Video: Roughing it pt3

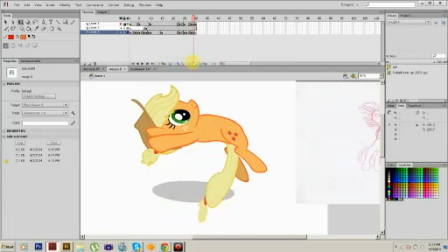Not just like, oh, look at there, we doodled that on top just to make it look like she's a pony. But you gotta make it feel like it's weight.
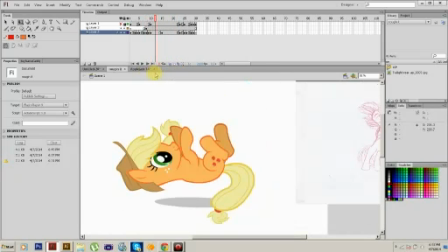Squash, stretch it, twist it around. And also, that's a lot of follow-through is her animation, which is why when she does this,
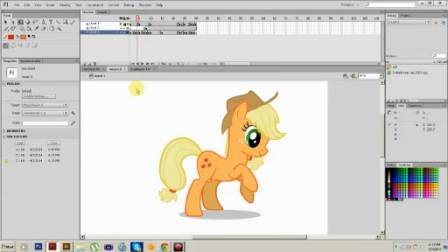you also want to try having it not follow the motion of the head most of the time. You want to actually have it follow mainly the neck. And remember, even if her head's level, it's going to take the hair a little bit longer, like right here.
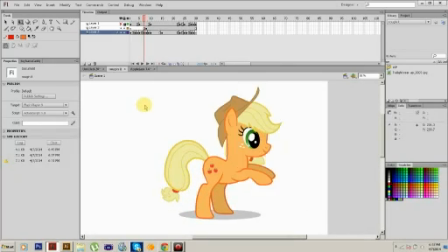The hair will still move, even no matter how minute the movement. So yeah, we have this, and she's going to bounce, so.
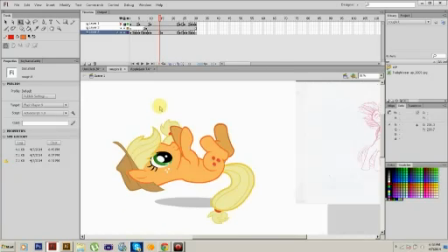Yeah, so we have this, and that's the fallen position. So I'm actually gonna six. I'm gonna move her down a bit. Oh, God damn it!
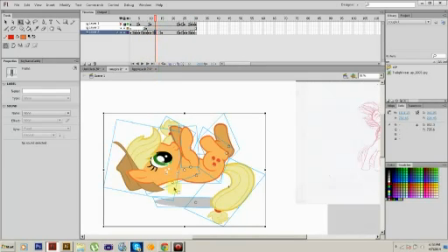So I'm actually gonna go right here, F6. Leave my shadow alone so I have something to work with. I'm actually gonna move her tail out a bit because physics command it. Her hair's gonna move this way. I love these things.
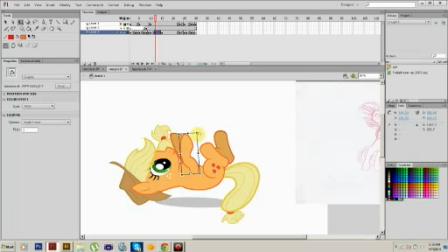Her head will flail out for a bit because it's just gravity. It's how it works. Your body parts tend to move while in motion. Ooh, wrong way. Yeah, that's something you gotta look out for. So just occasionally just kind of take it over there, Move it.
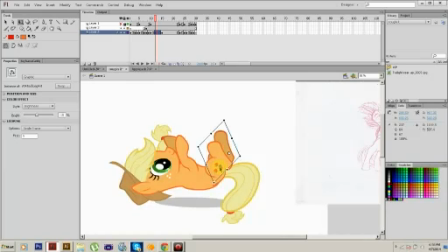Bam. Move it, little dot over here. Bam. So, bam. And also makes her look more of a believable type of character.
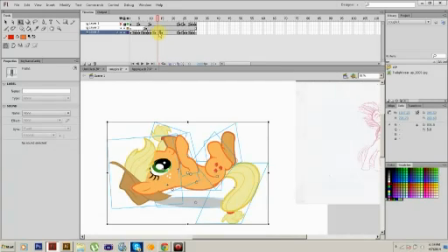So, we have her body spinal positions over here. It's okay to have single frames. It's okay. This will mainly be converted to a bejeebus load of singles anyway.
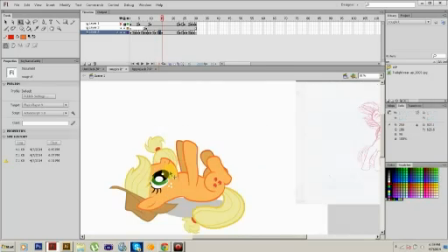So we're gonna have her right around here. Okay, so. And then now we're gonna actually convert it to the final limbs.
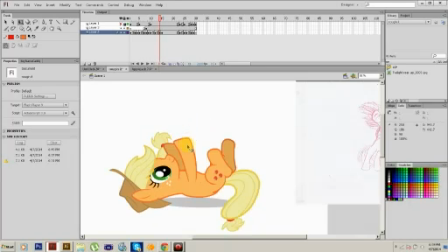So we're actually gonna. Oh, bad, bad flaw.
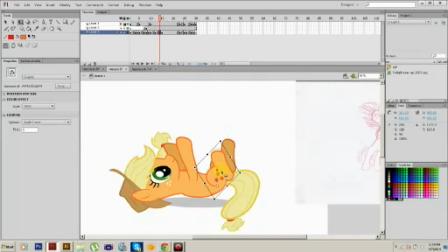Yeah, I'm just gonna give her a little bit more wiggle. Kind of move her legs a bit. Yeah, that looks okay.
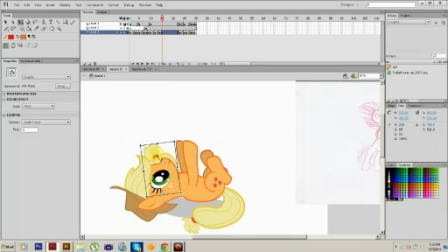Yeah, just move the hair a bit this way. That way it looks kind of like, yeah, it looks a little bit more believable.
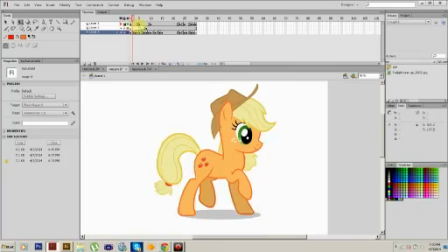Yeah, so you want to try making the motion seem as believable as possible.
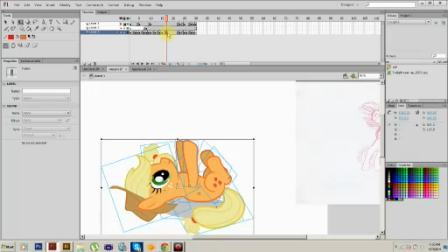So we're actually going to do a couple F6 and a couple more right here.
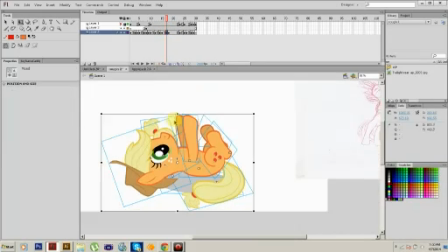So I'm actually going to squish her. So squash and stretch works in a magical way. So I want to actually do this and then shift so I can get both ends to move.
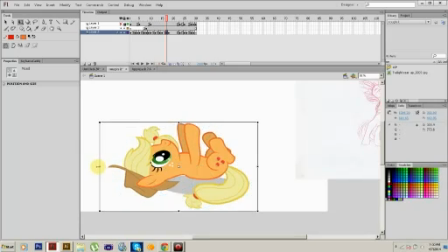And god damn it. So I want both ends on her to. You want her to get taller and thinner for the squashes. So. See, it already gives it some bounce. It makes it look a little bit more living.
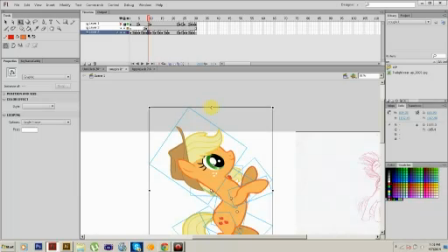Like this one, however, is going to be a stretch frame. So I'm going to actually do this and make her thinner. Just a little thinner. It'll give her a little bit more pop. See?
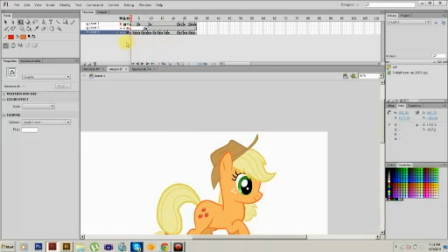A little bit more pop, so the AJ turtle looks a little bit more correct.